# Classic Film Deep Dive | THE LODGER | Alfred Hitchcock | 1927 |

Now then, welcome to Movie Things What I Done Learned 2. The Lodger is a 1927 silent thriller directed by Alfred Hitchcock. In it, there's a killer on the loose.
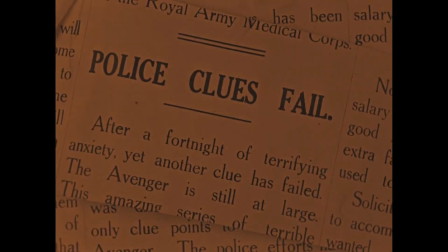He's preying exclusively on blonde women, and this mysterious lodger has just tipped up in town. Is he the killer?
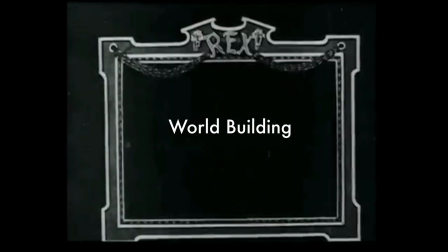Watch and find out. 1. Worldbuilding This isn't important in everything, but as far as what we're trying to do with realism, it is very important to build your world correctly. and make it feel realistic introduce your audience to it so they can be immersed in it so in the lodger hitchcock does this by driving us through the
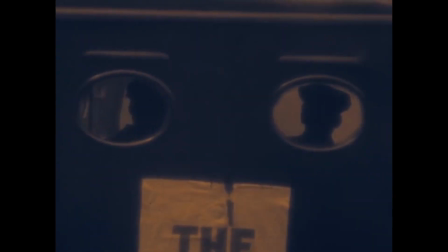city there's there's only seven camera moves in the whole film and one of them comes right at the beginning where we're inside a van driving through london
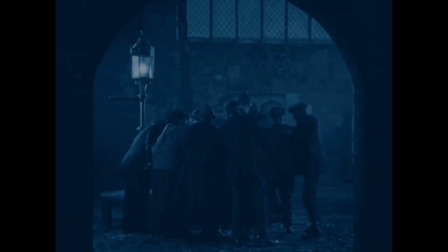and that is our introduction to it there's also there's several crowd scenes at the beginning so he presents it as a bustling city it's also a very grimy foggy city dangerous and he displays this danger through the use of the fog the use of the dark the use of people moving around and every time pretty much every time we go outside there's a murder so also even when people are inside we we see the lights from cars passing outside so you never forget that you've you're in a living breathing city which is exactly what we wanted and it's exactly what we'd want if we wanted to create a realistic world to place our characters in and our audience so two long-term suspense so there's obviously some suspense in the film because there's a killing in the first scene and we're instantly so told that there is a
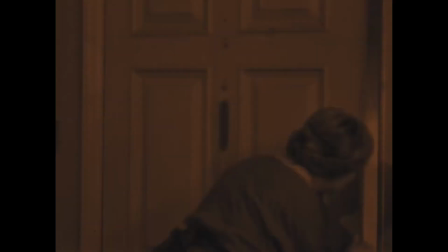serial killer on the loose he has an mo etc so the lodger appears he matches the description of the killer he's mysterious he's just tipped up from out of town he also brings in all this fog which is a motif i'm going to explain later on but what hitchcock also does is introduce this creepy weirdo and has him saying things like this and has him harassing the girl who's blonde by the way and a potential victim so what is done there is create like most of the best tension scenes there's only two possible outcomes here it's not it doesn't have to
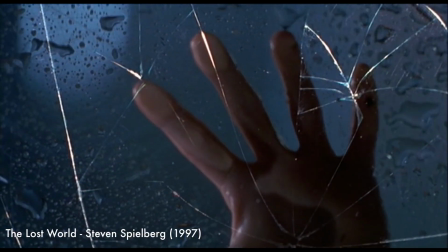suspense doesn't have to be done that way but it's very effective if it's done that way if you if say a character either falls through the glass or
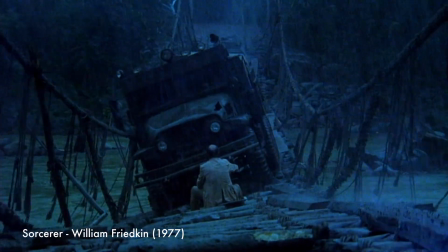they don't the truck either falls in the river or it doesn't so what is done there is create two possible suspects for you to to weigh off against
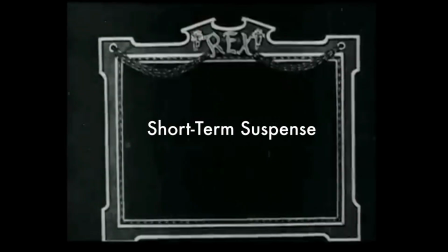each other and for you to be worried about the whole time so three suspense again this is this is another another way that hitchcock creates suspense later on the the lodger's landlady begins to suspect that he's the killer because he's gone out at night it's tuesday night that's
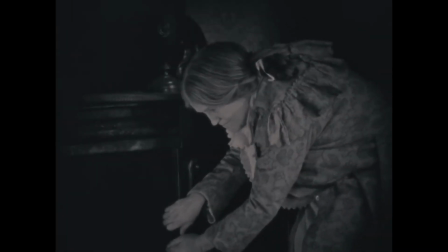when it's happening so she she goes into his room for a bit of a shifty but what she doesn't know and what we know is that the lodger is on
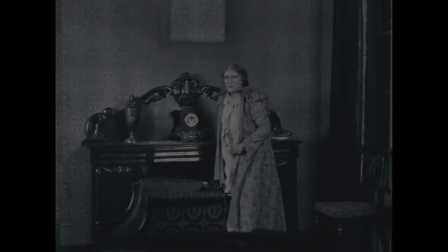the way back from doing whatever he's been doing out there so the tension in there the tension there is that she's in danger we know she's in danger but she doesn't know so rather than the first tension where it's more mind games we we have these two outcomes and we're looking what that does is make us engage with it more so we're looking every time like what did he just say he's definitely the killer or
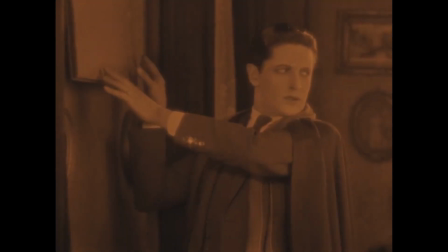did you see how he did that why did he turn that pain around he's definitely the killer so that's sort of mentally engaging us in that way but in this type of suspense where we know more than the characters it's it's just it's making us feel helpless because we're constantly like Everyone's seen this in a horror film. Don't go in the house. What are you doing? So with tension, as they say, there's more than one way to skin a cat. Like the world building thing, the way that Hitchcock makes this world feel believable and immersive is that he has the characters do things.
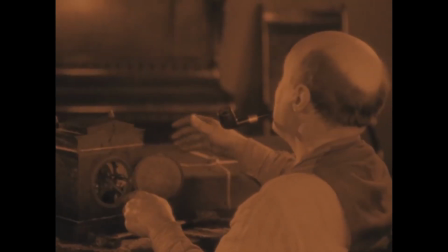I see this too often in indie shorts where the scene will start with just someone stood outside a building doing absolutely nothing, like some sort of video game character.
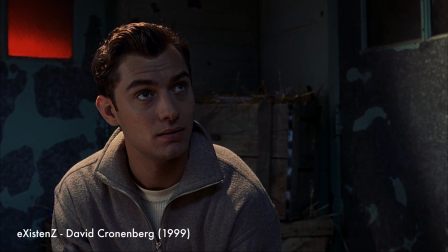What's he doing? He's gone into a game loop.